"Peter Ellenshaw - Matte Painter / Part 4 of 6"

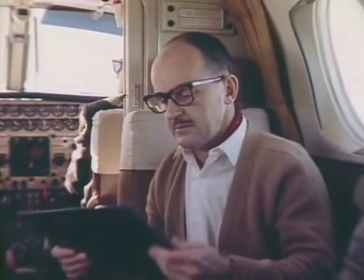With the addition of a baby daughter, Linda Marie, the late 1950s proved to be a productive time for Peter.
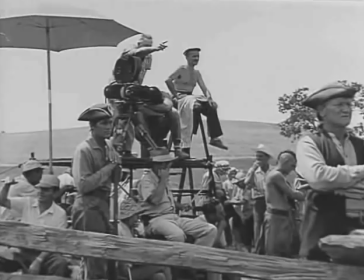No longer considered just a matte artist, he worked with Fess Parker on the hugely popular Davy Crockett series,
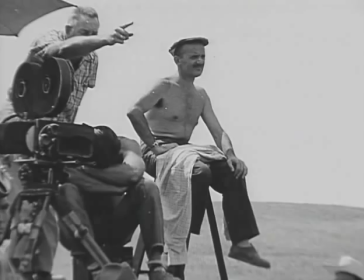was a production designer on Johnny Tremaine, as well as a second unit director.
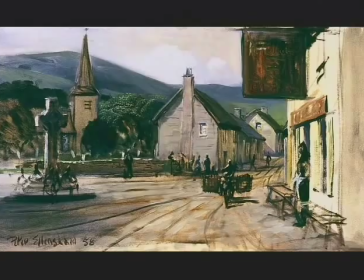Now in 1959, Walt Disney began pre-production on Darby O'Gill and the Little People.
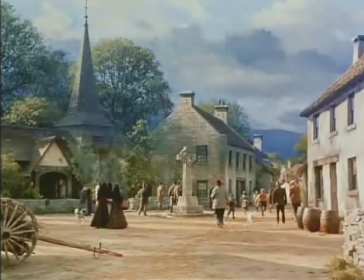Walt knew that Ellen Shaw could convert the Disney backlot into rural Ireland.
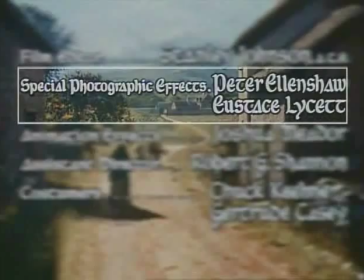For his efforts, Peter would receive two credits on the picture, one for art styling and another for special photographic effects.
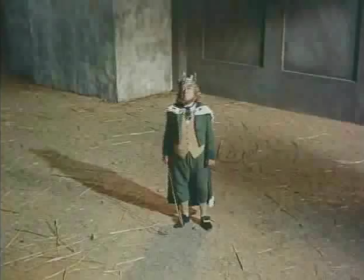The photographic effects would be achieved through set design and stage lighting, as well as some ingenious uses of the camera lens.
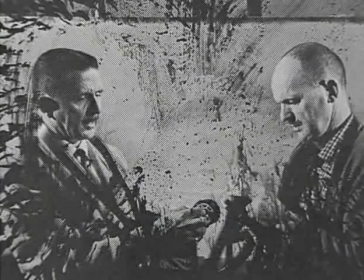Ellen Shaw, along with Eustace Lysette, the Disney optical genius,
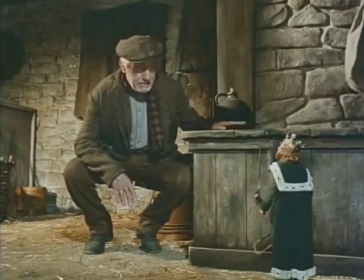created special effects the like of which no film-going audience had seen before.
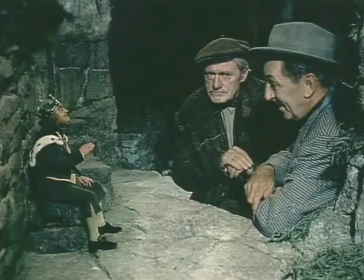One of the nice things about Walt Disney was that he had great confidence in you once he got enough, if you could prove that you were worthy of it. And on this film, we did prove that we were worthy of it, I think, because on that basis, he did not want us to go to Ireland. He said, we can do this on the back lot. We've got Peter. Oh, thanks. Yeah, well, it's wonderful to have him say this.
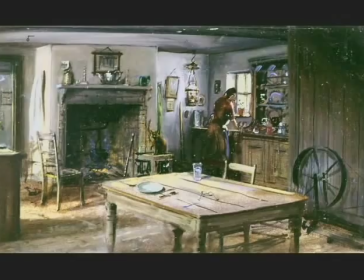So we did it on the back lot. What I did was a lot of sketches to show, and that's why I got another credit.
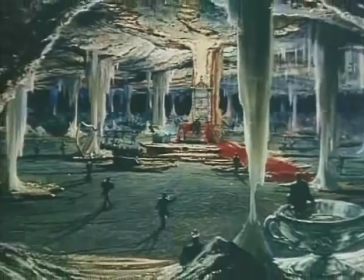We got it all organised before we started the film. We knew exactly what we wanted to do, and we did it.
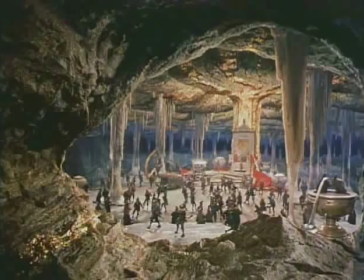As the character of Darby enters the realm of the leprechauns, complicated split-scale effects were accomplished, as in camera shots.
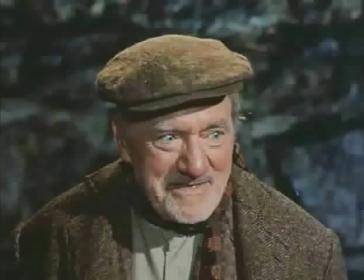No post-production compositing was used for any of the sequences in the film.
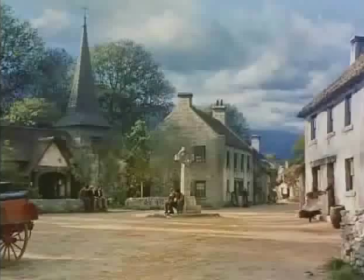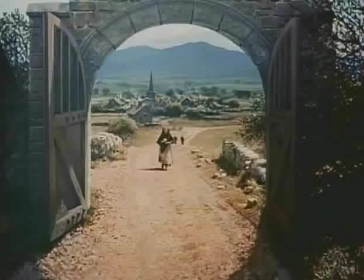In addition to the complicated split-scale effects for the leprechauns,
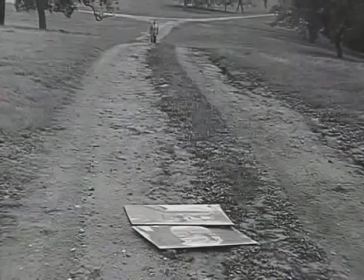Peter again had to create from scratch the beauty of Ireland by adding painting to only dirt roads and partial sets. And we did that a number of times. In the countryside, you will think it's countryside.
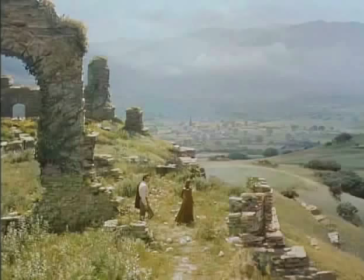It isn't.
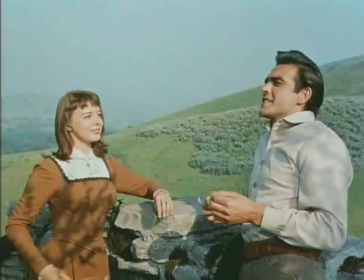It is not Irish countryside, and it has these funny little mountains you get in Ireland with houses built on the top or castles,
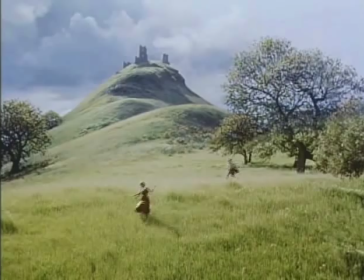as you'll see in it. And that was all prepared beforehand.
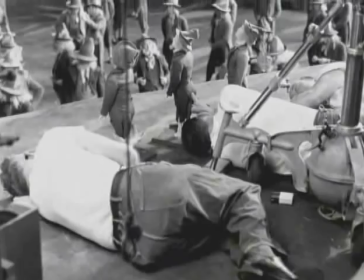A great deal of preparation also went into the creation of the sets and camera
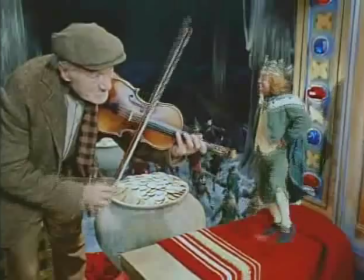setups needed to make the actors playing the leprechauns appear to be only 18 inches tall.
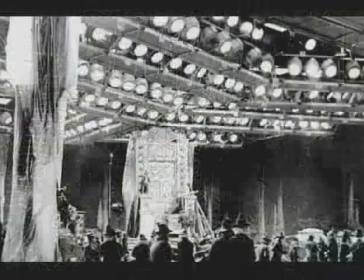The process involved construction of vast sets using huge amounts of light and having Ellen Shaw's keen eye for matching.
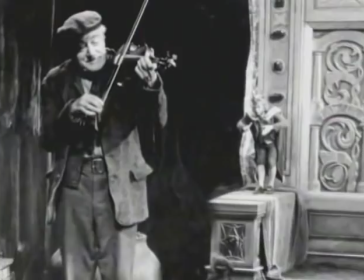Often called forced perspective, this technique had been used in films before Darby O'Gill, but rarely to such a successful degree.
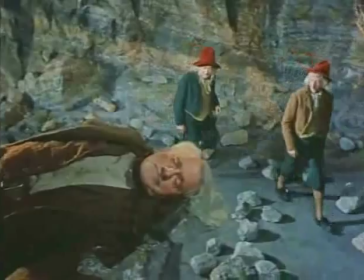Well, in Darby O'Gill, there's a good way, a good example of forced perspective, many good examples.
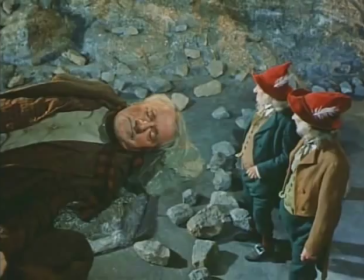What you do is build a set that will match onto a distant set, as though it's all part of one set. The foreground can be steps, for instance, and distance have to be quite huge steps to match.
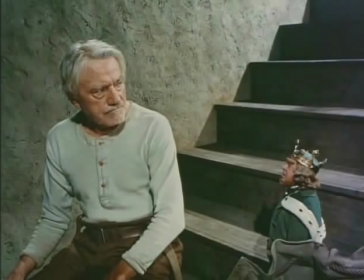the steps, but also then the people would look very tiny in the distance.
How can I give the order on me tied up in a sack? I'll throw you in the river and drown you like a kitten.
So the two match. If you have an eye for matching, and then I had to get on the set, look through the camera and make sure the set all went together, the distance set and the foreground set,
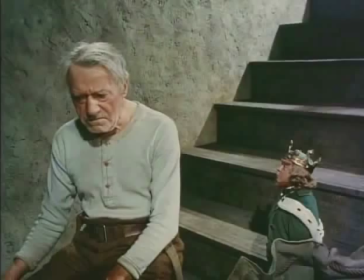before we put the characters.
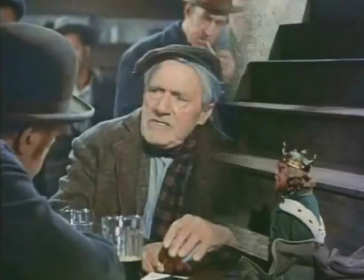Then we have Darby in the foreground and the little man sitting on the steps in the distance, and they're discussing something or other in the script.